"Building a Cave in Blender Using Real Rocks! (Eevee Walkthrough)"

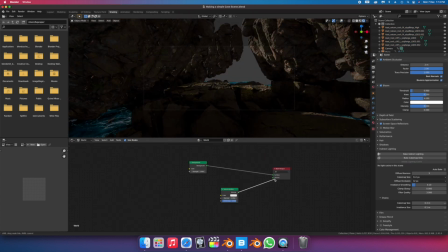(4:19)
Again, this is all in the name of keeping things simple and manageable to render.
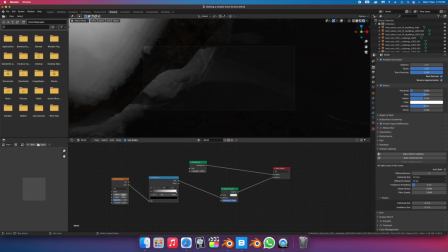(4:23)
I'm a fan of generating noise to control the density of the fog in my scenes at random, much like we did for our handheld camera effect.
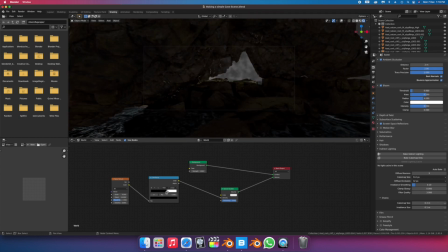(4:31)
So instead of everything being uniform, we've procedurally used the noise to drive the volume's density and it just makes for a more interesting, dare I say, more realistic scene.
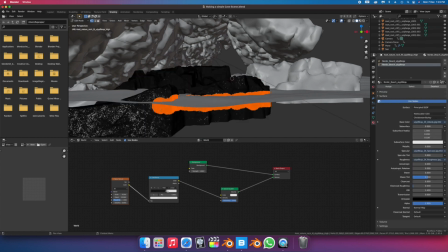(4:42)
And now that we have water in our scene, I decided to add fake wetness to the rocks, especially to their sides where the water would be hitting them.
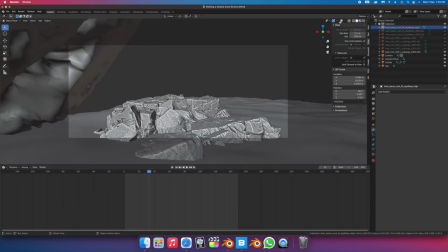(4:49)
It's a very subtle effect in the final render, but one that I think really helps to subconsciously sell the fake water effect.
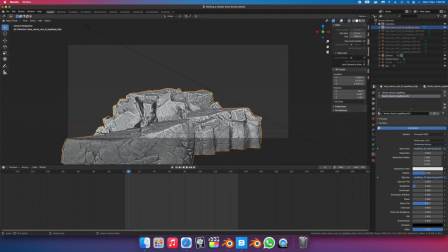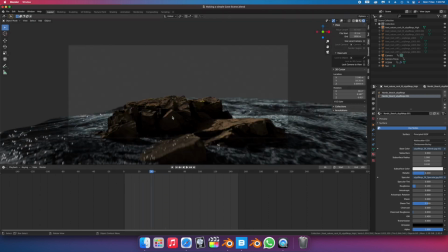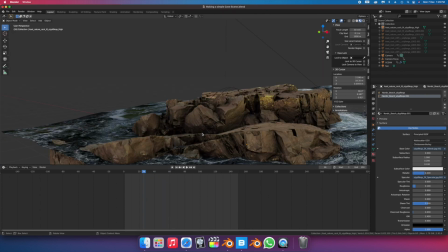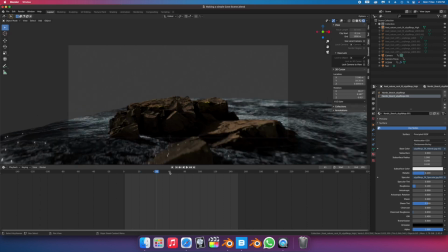(5:22)
Although the rocks are sort of the centerpiece in this render, we need something interesting off in the distance to create depth and so just a world beyond the world we just see in the frame.
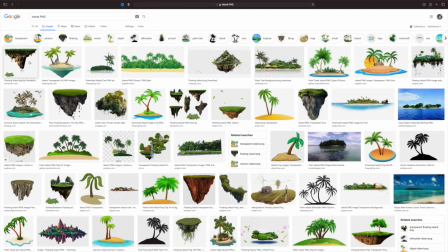(5:31)
I've decided to use some peaking mountains off in the distance for some texture,
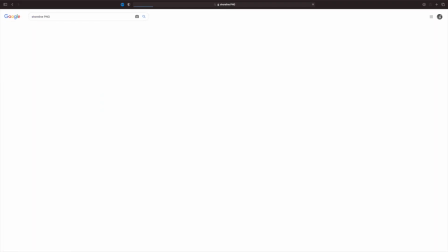(5:35)
and because they're going to be so far off in the distance and out of focus, we don't even need to bother using a 3D model for this.
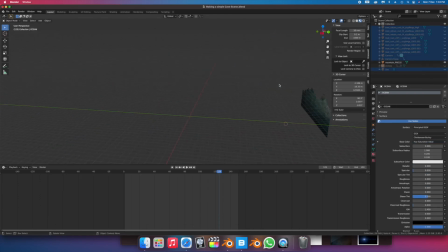(5:41)
I oftentimes find myself using 2D images for a lot of things like clouds,
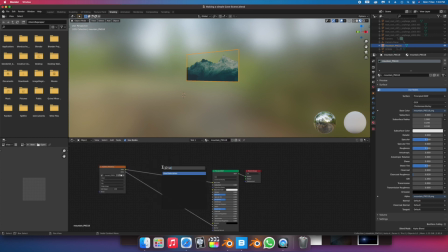(5:45)
trees, and even buildings, and as long as there isn't much shift in the parallax of the camera, no one ever notices.
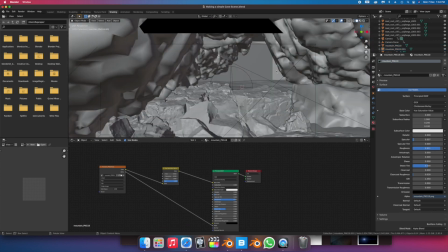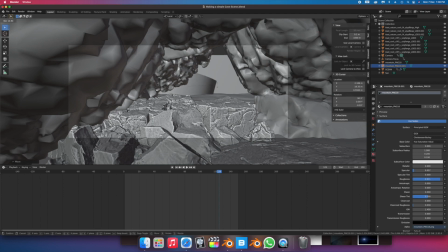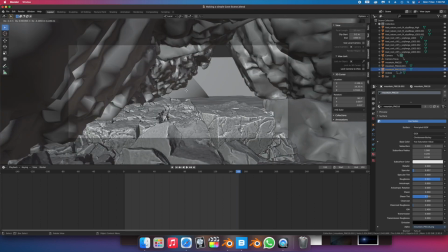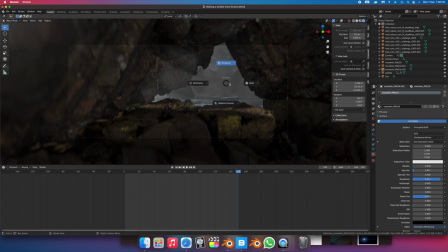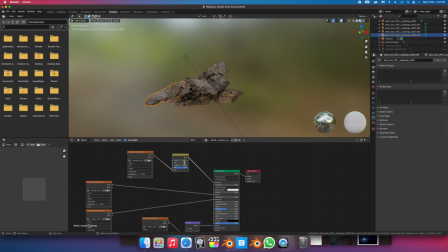(6:12)
I also decided to change the colors of the rocks to better suit the mood of the scene.
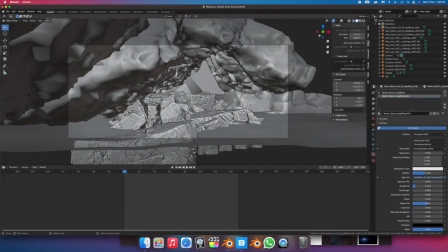(6:17)
From here it was just a matter of rendering the animation out and bringing it into my editing software for some minor color correction.
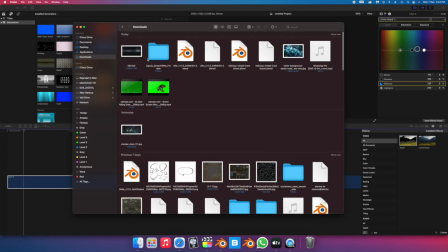(6:24)
I like the idea of adding some dust and water overlays whenever I can it sort of helps to glue the footage together and in our case
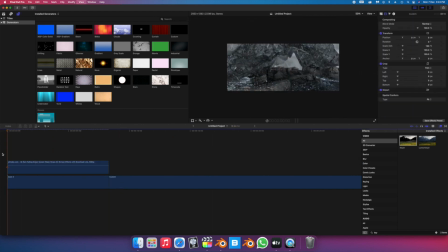(6:31)
since the camera takes the perspective of someone or a boat drifting into the cave there's a high chance we might see droplets on the camera itself.
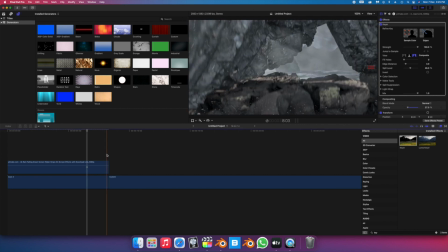(6:38)
So I found some footage of water droplets on a windowpane and overlaid them onto our scene.
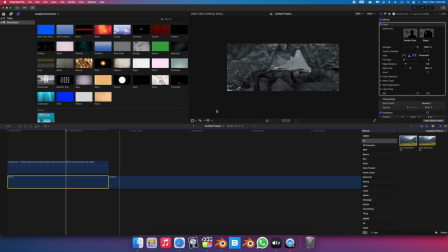(6:43)
This could be seen as distracting, but in our case, since our ocean isn't a realistic fluid simulation with actual droplets hitting our rocks, I felt adding real water droplets to our camera gave it this dynamic realism which we wouldn't have otherwise gotten. And that's pretty much it, here's the finished scene again.
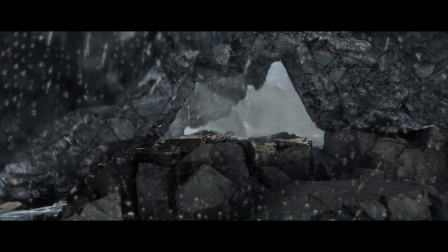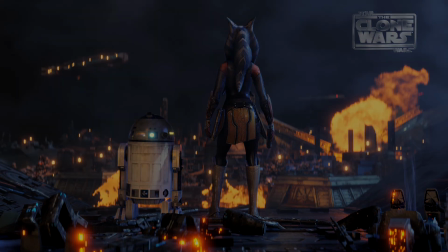(7:08)
This sort of workflow focuses on creating rather than getting bogged down with technicalities that often hinder creativity.
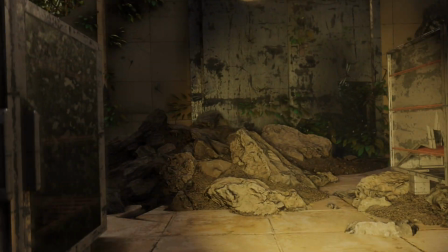(7:15)
Using basic principles and amazing photo scans like the ones we just saw, you can create worlds we've never seen before.
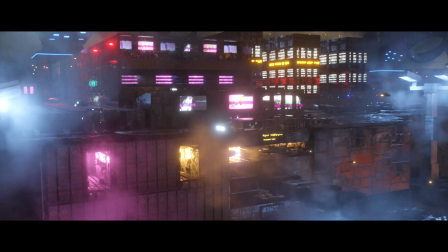(7:21)
I hope this helped and thank you for watching.